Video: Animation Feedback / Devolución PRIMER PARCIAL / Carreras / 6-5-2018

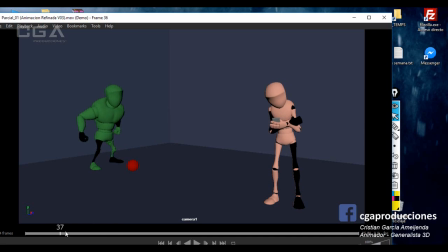[144:32]
Debería acompañar el movimiento del brazo del personaje y no lo está haciendo. Bien, eso es un error bastante grande que salta a la vista, porque se nota que el IK está congelado en el espacio. Segundo, ojo a las colisiones. ¿Sí? ¿Qué pasó ahí? Fíjate, está entrando dentro de la mano.
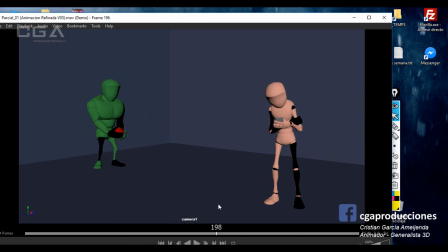[144:48]
Quedó muy mal. Eso. Después, más adelante, creo que no vuelve a pasar. A ver. Ahí un poquito. Colisión. vos estarás diciendo, bueno, pero es una boludez. No, no es una boludez, se corrige. Esto se corrige y te mandan a volver a hacer la toma por esto.
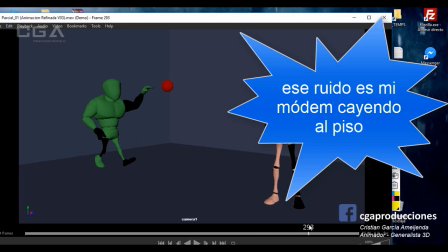[145:05]
Es una pavada que se puede corregir con tiempo.
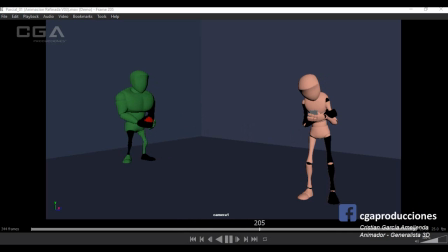[145:10]
Bueno, vamos con el grandote ahora, que es el que quizás más errores noto que tiene, porque obviamente es el que más se mueve. Primero, vamos, primero lo primero. Acá. Se agacha. Bien, siempre me hizo un poco de ruido que primero las manos vayan para adelante y después para atrás, pero no digo nada porque es algo válido.
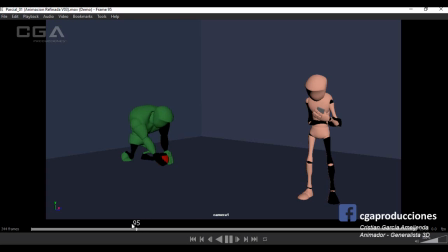[145:27]
Lo que sí me molesta es que se estiren demasiado los cicas y genere, cuando lo reproduzco, ese pequeño saltito, ese bendito pop. Que es justamente, tratamos de evitarlo o activando el auto-stretch, ¿sí?
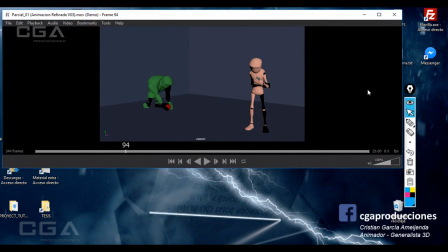[145:40]
O también tratamos de evitarlo no flexionando del todo los cicas.
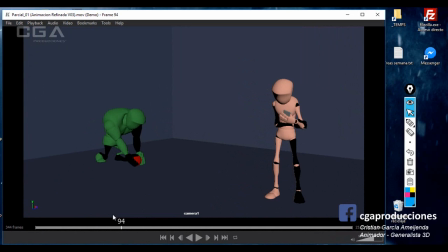[145:45]
Esas son las dos opciones que tenemos. En tu caso flexionaste del todo los cicas y eso es lo que sucede, ¿sí? Otra cosa que me pasa es la siguiente. Acá cuando levanta, fíjate,
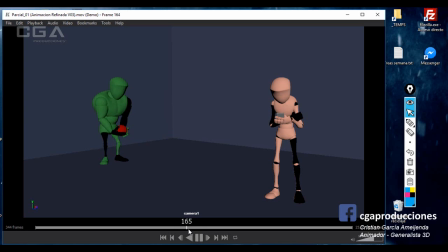[146:03]
ahí la pierna derecha da un pasito para adelante y después para atrás. No tiene mucho sentido, la verdad. Digo, si lo hubiese dejado ahí estaba perfecto, ¿sí? No tiene ningún sentido de ser ese pasito. Y lo que hace encima es sabotearte porque, mira, en el momento que el pie está en el aire, el torso sigue en el lugar.
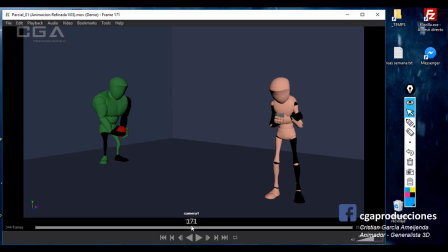[146:22]
Entonces estaría cayendo para el lado izquierdo, ¿sí? Entiendo que quizás inclinaste un poquito para la derecha el pecho, pero en realidad lo que te falta hacer acá es llevar el torso para acá.
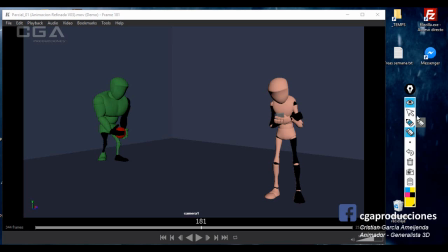[146:37]
Ahí, ¿sí? Para ese lado. Entonces ahí se va a equilibrar. Pero yo te digo, ese paso no tiene ningún sentido. Aparte, como que llega y se va, ¿sí? No permanece afirmado en ningún lugar. Después,
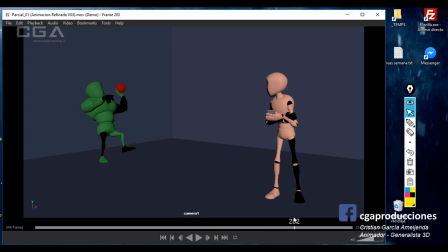[146:52]
acá, me gusta que señale con la mano derecha. Lo que no me gusta es que se mueva el pie derecho al mismo tiempo. No hay ningún punto de apoyo acá porque se está moviendo todo. También acá se están moviendo los dos pies al mismo tiempo, ¿sí?
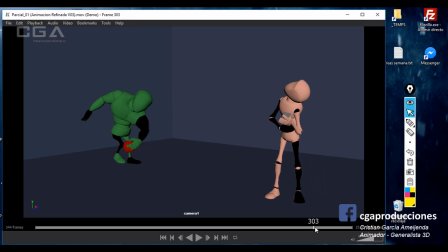[147:04]
Eso es un error. Después acá también cuando apoya, el pie izquierdo no queda firme, sino que se mueve, da unos pequeños temblequeos en el piso, ¿bien? Y lo que más me sigue molestando es esta pose a la hora de levantar la pelota.
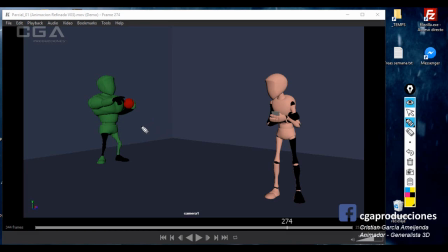[147:19]
Entiendo que vos tenías pose A, por acá abajo ponele, y pose B acá arriba, ¿sí? Y elegiste quizás darle un arco para adentro, y la llevaste acá a la pelota. En realidad, deberías haber dado un arco para afuera, entonces la pelota iba a seguir esta trayectoria.
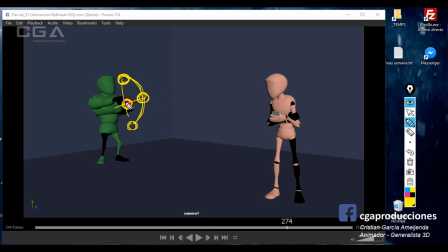[147:35]
La mano se iba a estirar más, la línea de acción iba a quedar mejor y no iba a quedar todo así apretujado en este tipo de poses donde no se entiende bien lo que está pasando. La anticipación está bien, del lanzamiento ya te dije que me molesta los dos pies que se mueven al mismo tiempo, ¿bien?
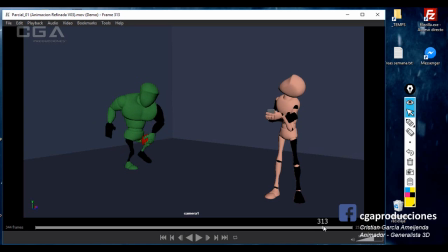[147:51]
Ojo, las colisiones ahí, mirá la rodilla, le hiciste un implante de pelota a la rodilla, ¿sí? Eso. Ahora, respecto a la acción en general de los dos, acá me hubiese gustado también un poquito de movimiento de dedos en el brazo derecho.
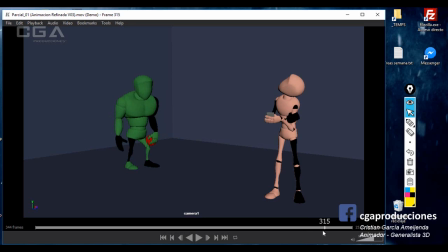[148:06]
¿Sí? Queda como muy fija la mano en el brazo derecho todo este tiempo. Haber jugado un poco con el overlapping en los dedos. Digo, si la mano va de atrás para adelante, bueno, los dedos podés hacer que tiendan un poco más a la pose anterior. O al revés, si va la mano de adelante para atrás,
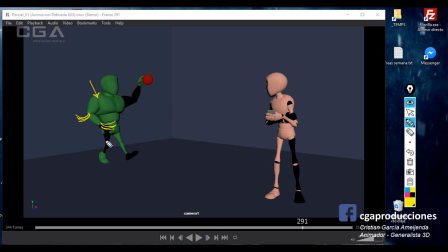[148:24]
acá los dedos podrían estar en una pose más así. Eso le suma muchísimo más línea de acción, ¿sí? Y overlapping a las cosas. Al margen de eso, siempre me llamó la atención cuando lo vi desde el blocking.